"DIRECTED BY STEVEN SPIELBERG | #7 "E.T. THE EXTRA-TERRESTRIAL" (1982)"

Hey guys, and welcome into episode 7 of Directed by Steven Spielberg. I hope you're all enjoying this series so far. This is sort of a passion project for me, but it's been an absolute joy to revisit these absolute classics. And speaking of classics, today's film definitely meets that definition, and that film is the 1982 sci-fi E.T. the Extra-Terrestrial. Of the 7 Spielberg films I've covered so far, E.T. is definitely the one that I've watched the most throughout my childhood. It was a film that I was definitely obsessed with, and I absolutely love it still to this day. Similar to Close Encounters, E.T. was another personal film for Spielberg for a number of reasons, which we're going to cover today, whilst also reviewing and analysing this masterpiece. So strap yourselves in and let's go for a ride with our favourite friendly little alien.
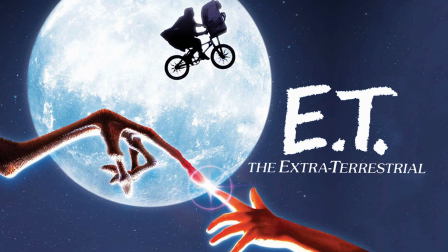E.T. the Extra-Terrestrial is the story of an alien stuck on Earth that befriends a young boy named Elliot.
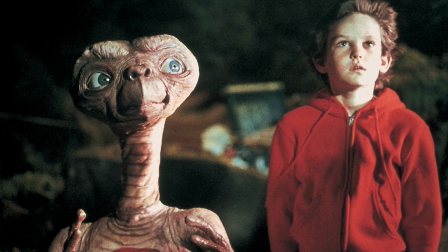They form an unbreakable bond whilst they work to return him to his home planet.
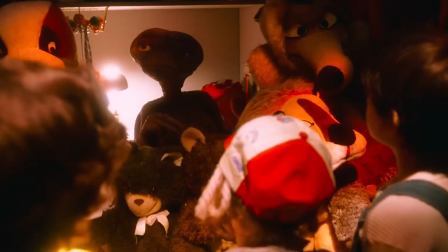It's a simple story told from the incredibly powerful perspective of a child.
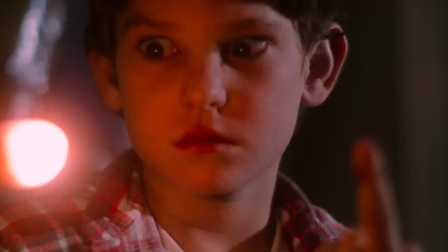But E.T. is more than just a story of a young boy's friendship with an alien.
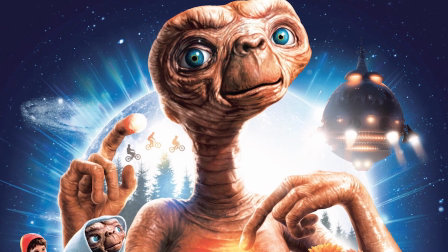It's a story about dealing with grief and how a child processes trauma in the most abstract of ways.
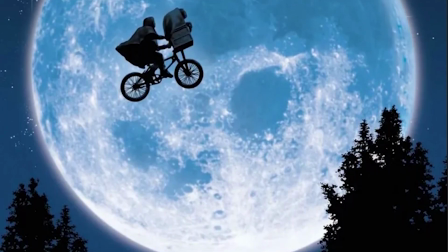We'll come back to that a little later, but for now, let's break down this cinematic masterpiece, starting conveniently at the very beginning.
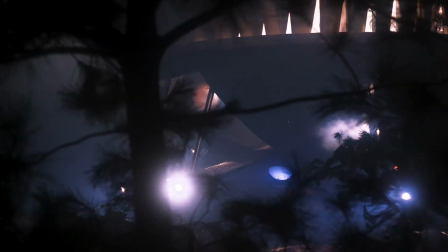The film starts with an alien spaceship arriving to Earth, landing in a forest in the San Fernando Valley.
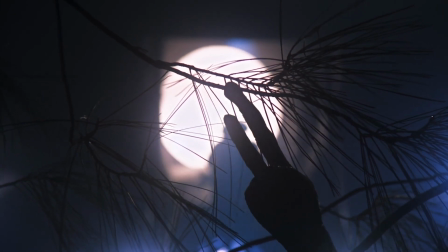Within seconds, we're immediately greeted by a familiar Spielberg technique: concealment.
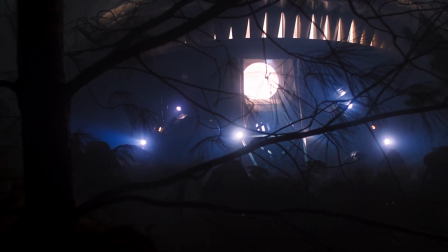From the get-go, the aliens are concealed by darkness, showing little more than their silhouettes as they strut about the forest.
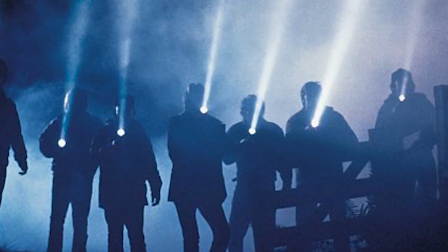Also concealed are the agents who arrive at the scene, attempting to catch the aliens.
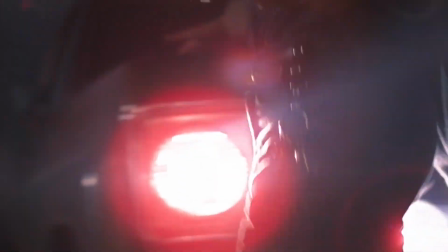They are concealed differently, however, by not showing anything above their waist.
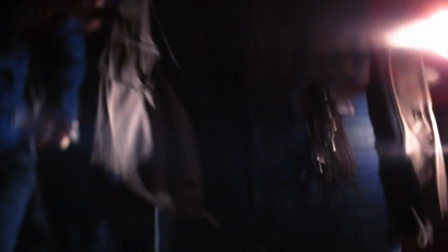This particular technique would be used to great effect throughout the film and was concocted by Spielberg as a way to create fear around the adults in the film,
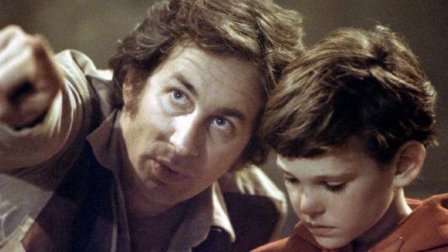to show that sharp contrast of size that an adult has compared to a child.
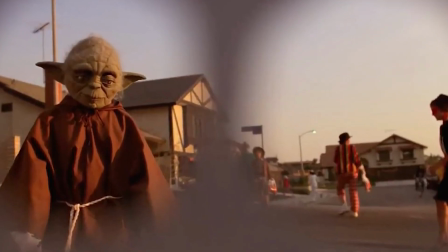Much of the film, in fact, is shot from a lower camera angle to thoroughly convey the perspective of a child.
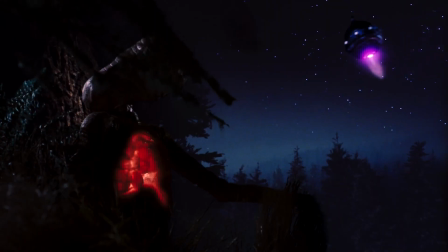As a result of the raid, E.T. is left behind by his fellow aliens stranded on a foreign planet.
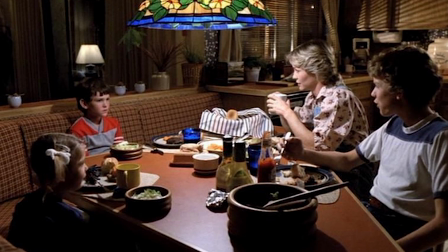We're then introduced to the Taylor family and our main character, Elliot,
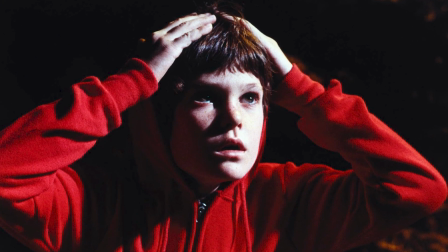a young boy with a wild imagination amongst a family reeling from their father recently leaving them.
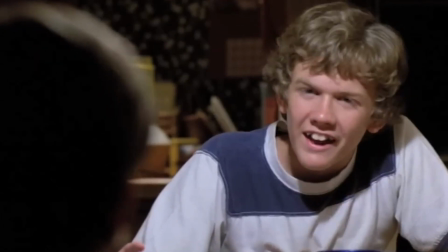The inter-family dynamics are expertly and efficiently conveyed in one scene at the dinner table,
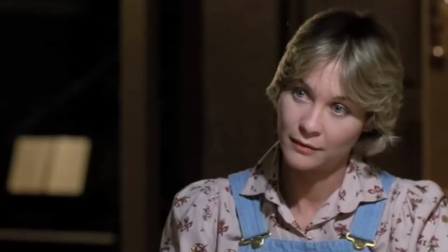ascribing character traits to each, whilst also showing the current fragile state of their family.
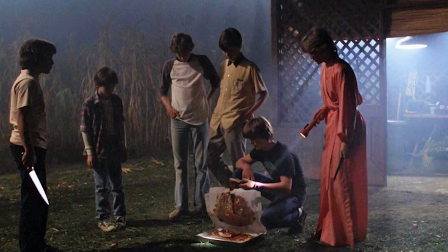Elliot encounters a mysterious creature in his backyard that none of his family believes he saw, prompting him to find the creature.
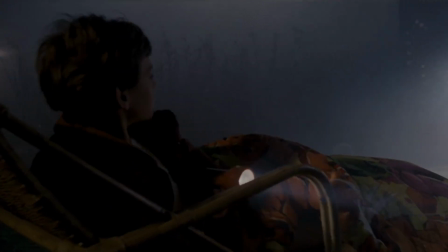This might very well be my favourite scene of the film, as it combines all of the best aspects of Spielberg all into one.
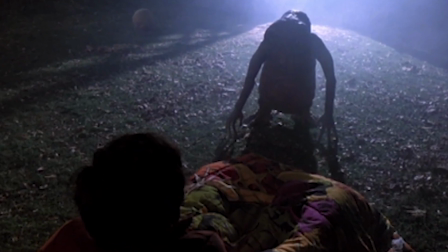You have concealment once again, disguising E.T. through shadows and silhouettes, slowly unveiling more of his appearance as the scene progresses.
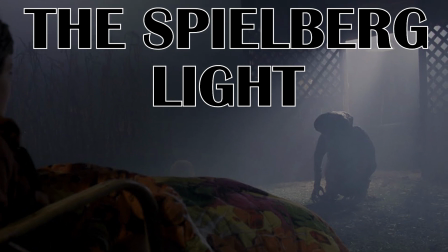You also have the Spielberg light in full effect, emitting those glorious rays of light to set the mood.
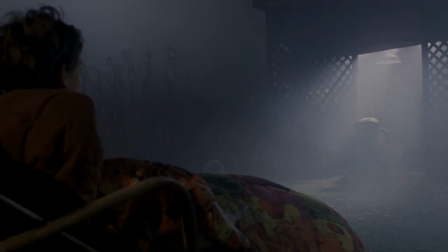This is an example, however, of the Spielberg lights being used for more ominous effect, similar to Close Encounters.
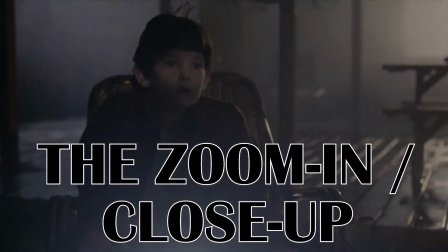Then you also have the zoom-in close-up, showing the expression on Elliot's face to convey wonder and fear.
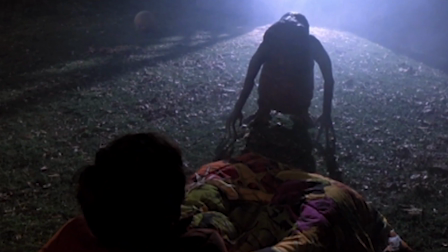When I re-watch this scene, it's actually quite terrifying to behold, especially if you have no context for E.T.'s true nature.
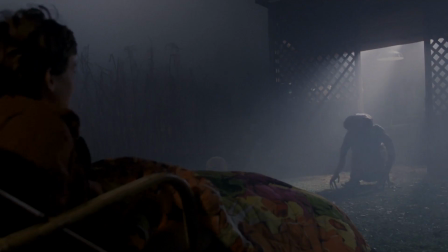His creepy silhouette, unnerving sounds, even the way he bustles.
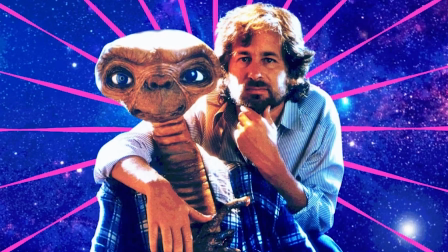It's quite unsettling if you think about it. But it's truly masterful how Spielberg is able to slowly pull back the fear,
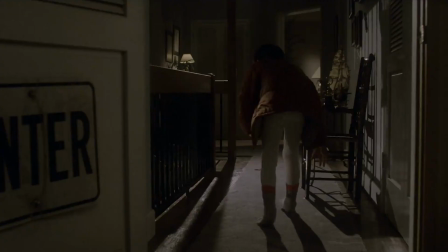measured by Elliot's demeanor changing from fear to curiosity as he leads E.T. into the house.
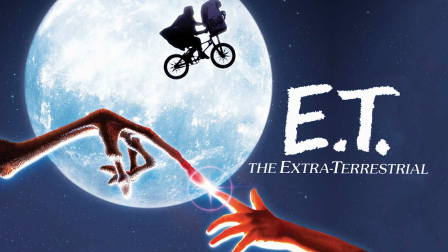I think it's worth noting that Spielberg utilizes the best aspects of his 2 best films to this point,
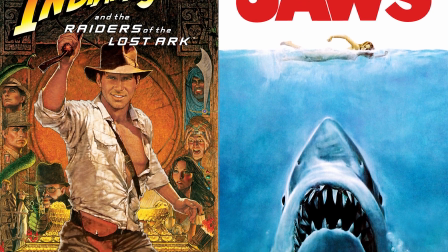Jaws and Raiders of the Lost Ark, to, in my opinion, create the perfect character introduction.
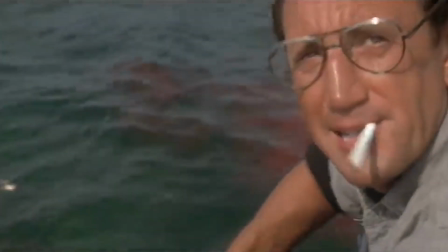If you recall with Jaws, he withheld his main draw card, the shark, for the first hour of the film in order to build the intrigue.
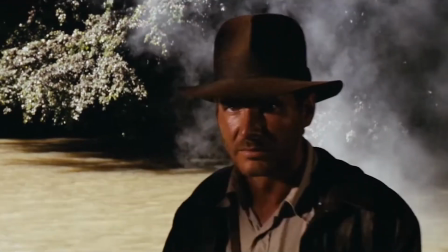Meanwhile, in Raiders, he draws out the introduction of Indy through a prolonged intro that also builds intrigue.